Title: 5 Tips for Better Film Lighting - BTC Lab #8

Welcome to one more BTC lab. In this video we'll examine 5 basic guidelines of lighting very quickly, as you can get tons of advice online, and then we'll produce some lighting techniques. Now let's do a quick test. What is the difference between this, and this? The scene is exactly the same, only the lighting is changing. Before even starting, let's see a shot that we tried to shoot with only existing lighting in the room.
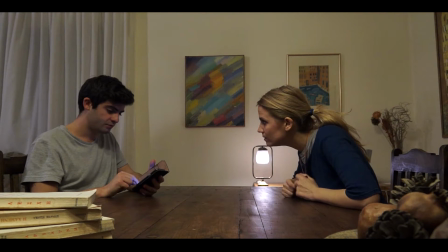36s Νίκο. Έλα, μάνα μου. Νομίζω ότι πρέπει να πάμε για το αυτοκίνητο κάποια μέρα.
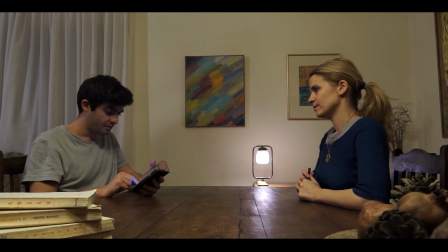44s Ναι, να πάμε. Όποτε θες.
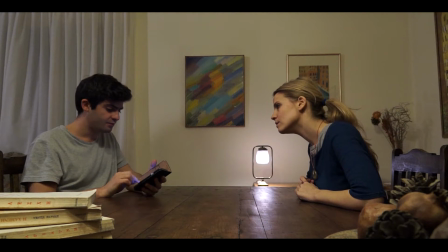50s Νίκο. Έλα, μάνα μου. Και κάτι ακόμα. Τι? Έχω μια απορία. Πες μου.
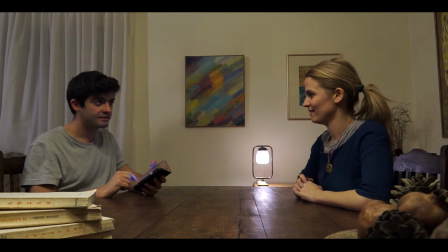63s Το φως εδώ μέσα. Τι έχει?
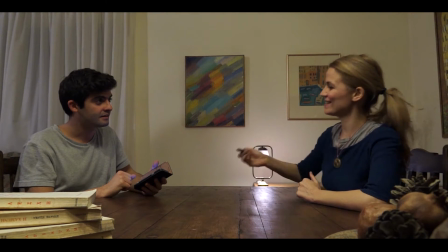70s Είναι flat. Όπως αυτή η σχέση. Τι σημαίνει flat?
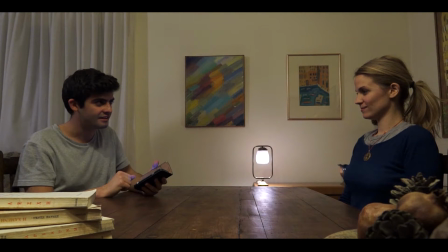77s Δεν σε καταλαβαίνω.
Now, let's see some tips on how you can change or even improve the above lighting. Let's start with tip number 1. Use of hard versus soft light. As you notice, hard light casts shadows. Soft light tends to cast shadows that trap the subject. Hardness or softness are determined by two things, size and distance.
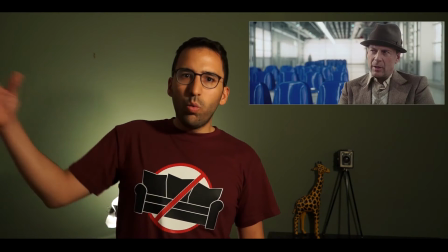106s
Sun or camera flashes are hard lights. Lights through the windows or sun through clouds produce softer light.
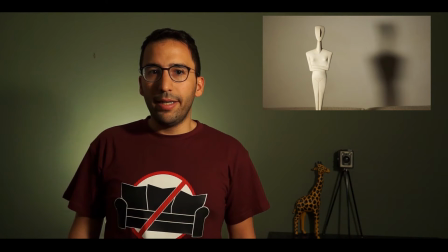115s
The smaller your light is, the harder it is. The bigger, the softer the light it is.
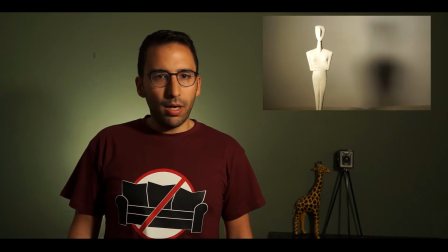120s
Also, the further it is from the subject, the harder it is. The closer, the softer it is. In cinematography, we use soft lights when we want to hide the source of the lighting.
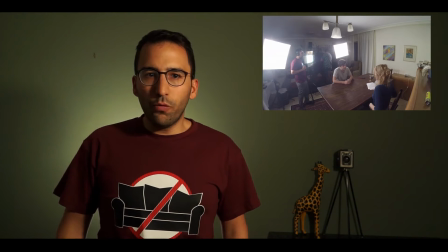132s
Here, for example, we are using a soft light to imitate the natural light of the room.
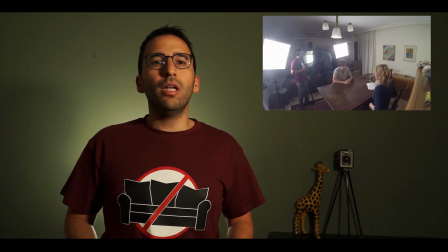136s
As the light has not the same direction as the original light in the room,
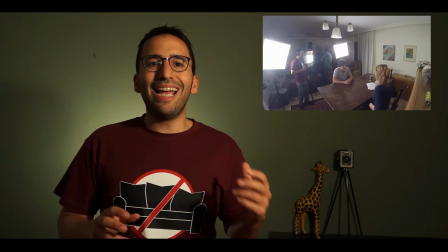141s
it will somehow look awkward if there are shadows casted in another direction than the physical natural light.
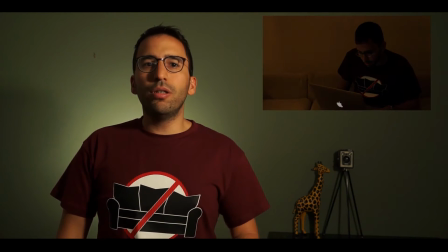148s
And we're using hard lights when there is actually a source which we want to really emphasize. Here we put a small light in front of the screen. Now let's go on with tip number 2, diffused light.
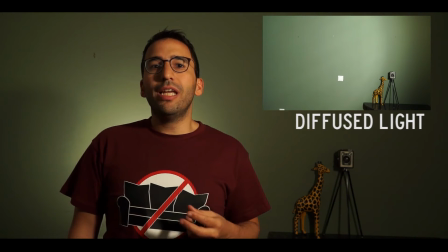161s
The use of diffusers is not the same as soft light.
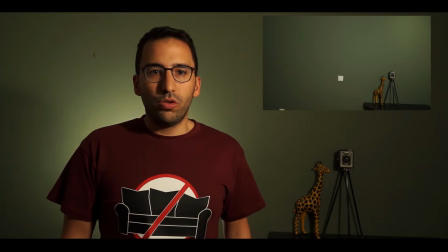164s
Diffused light reduces the bright spots, but does not make the light necessarily softer. Now a lot of diffusers tend to also increase the size of the source, in which case the light may become softer too, like for example this softbox.
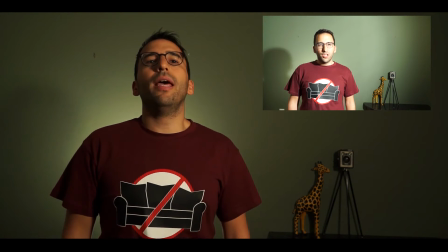180s
Now check this shot without diffused light, and this one is with diffused light. Diffused lights with soft edges are used for romantic, not confrontational shots like this one.
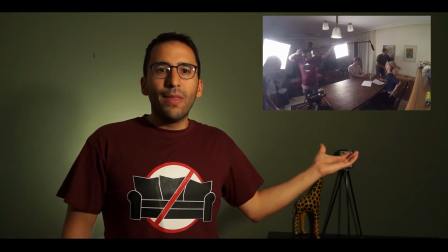191s
Notice the soft boxes that we used and strong lights that cast very blurry shadows.
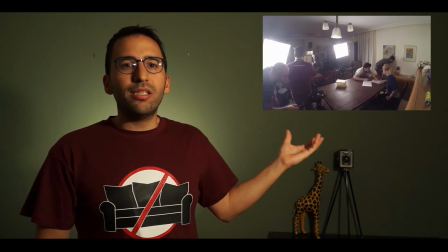197s
Look at this romantic shot here.
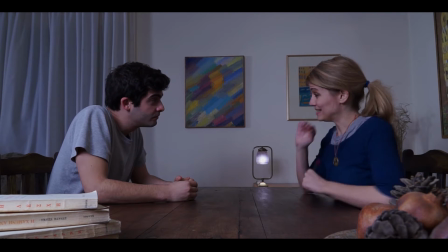203s Άντε, θα μου πεις επιτέλους. Είσαι σίγουρος? Ναι ρε, Μαγδα, πες μου.
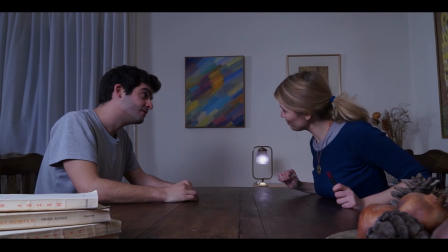210s Ωραία λοιπόν.
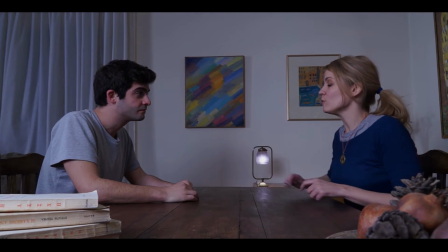212s Μερικές φορές όταν περπατάω έξω, σκέφτομαι ότι όλα αυτά που συμβαίνουν εδώ μέσα και αυτά που μου κάνεις εσύ δεν με πάνε μπροστά.
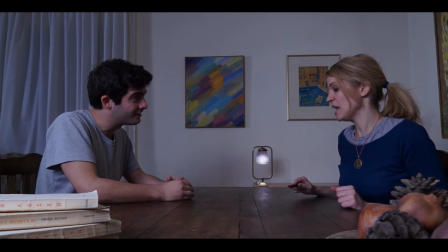219s Τι λες ρε, Μαγδα? Καιρό τώρα? Ναι, πολύ καιρό τώρα. Αλλά πού να το καταλάβεις εσύ? Δεν θυμάσαι που έμπαινα μέσα και ήμουν ένα αράκος? Αλλά εσύ τίποτα. Πώς είναι έτσι τα μαλλιά σου, τι φοράς, τι είπατε στη δουλειά, τι κάναμε.
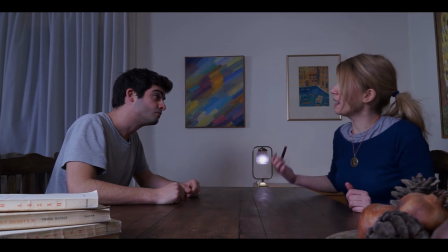232s Νόμιζα ότι κάναμε κάτι μαζί. Ναι, κάναμε κάτι μαζί πολύ παλιά. Λοιπόν, σου εύχομαι πραγματικά να βρεις αυτό που ψάχνεις, γιατί δεν είμαι εγώ.
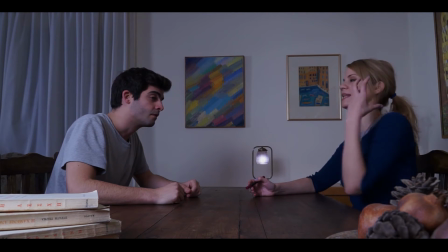239s Να βρεις αυτή την κοπέλα που θα βάφει τα μαλλιά της στο χρώμα που θέλεις εσύ. Τον άνθρωπό σου.
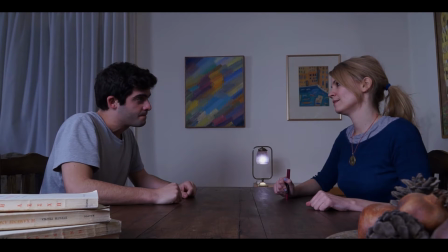244s Γιατί εγώ δεν είμαι. Και να το θυμάσαι. Να το θυμάσαι.